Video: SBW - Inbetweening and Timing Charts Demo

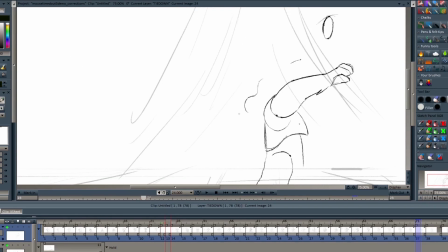2870s
The thing that's good about twos is that it's a graphical representation of how everything feels weight-wise Think of doing ones as turning that graphical
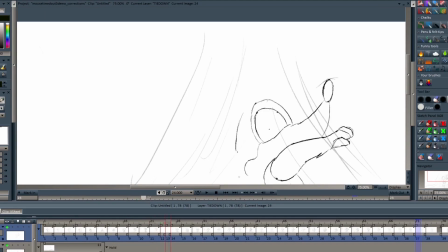2880s
element into something that's more detailed and more intricate So in a way it can be harder and probably longer for someone to really feel the weight within the
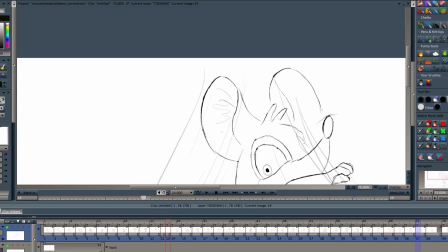2889s
animation So even in ones you kind of do have to think about the spacing of the in-between so it works So my top advice
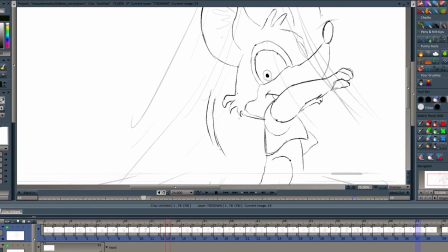2897s
if you're gonna do ones use them wisely because production value wise they're sort of expensive both workforce and budget wise. Anyways since we're on the topic of ones there's another thing I'd like to show you that's just as important for in-between work especially for fast motion. Alright so we talked about in-betweening in ones but there's more to it than just in-betweening it in ones.
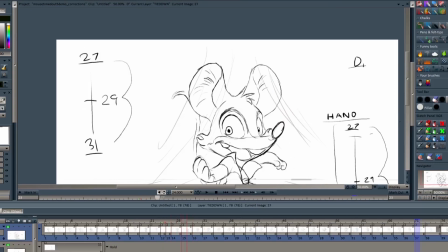2921s
The next thing I want to talk about is utilizing the smear. First of all what is a smear?
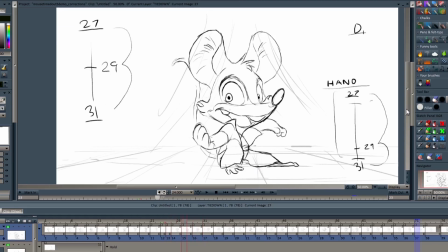2928s
In my best description of what it is, it's basically a hand-drawn motion blur or a quick representation of a fast movement. I have to make an in-between in these two drawings but the gap is so big and it's a huge powerful whipping motion
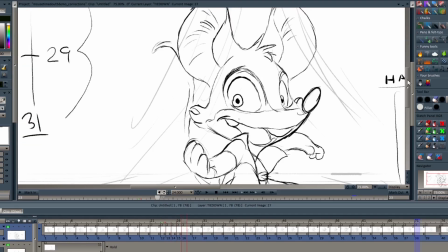2944s
so this is where I'm thinking a smear would be good for this part.
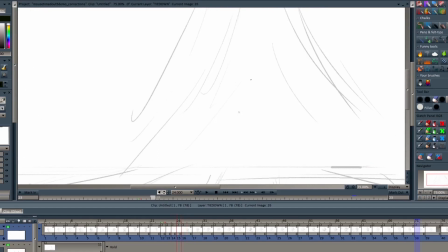2950s
So I'm gonna draw a smear frame in frame 26. When it comes down to smears or really big dramatic movements, I like to focus on the thing that has the biggest movement. In this case, it's its right hand. So the way I'm drawing this hand right now is I'm stretching it.
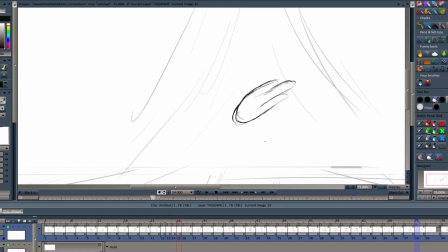2969s
I'm giving it a stretched drawing so it gives that illusion that there's a motion blur going on. In a way, yeah, I am breaking the form and I am breaking model, but this is fine because one,
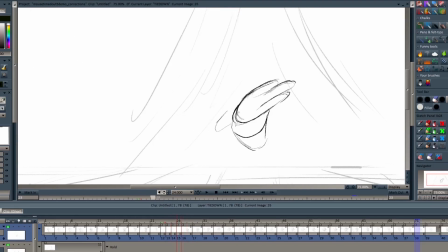2982s
it's a really fast movement and two it's basically a stylized motion blur so it's
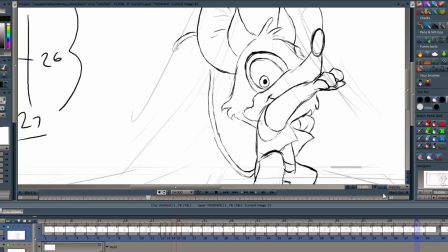2989s
meant to be felt but not seen I mean yeah you'd be able to see it but the important thing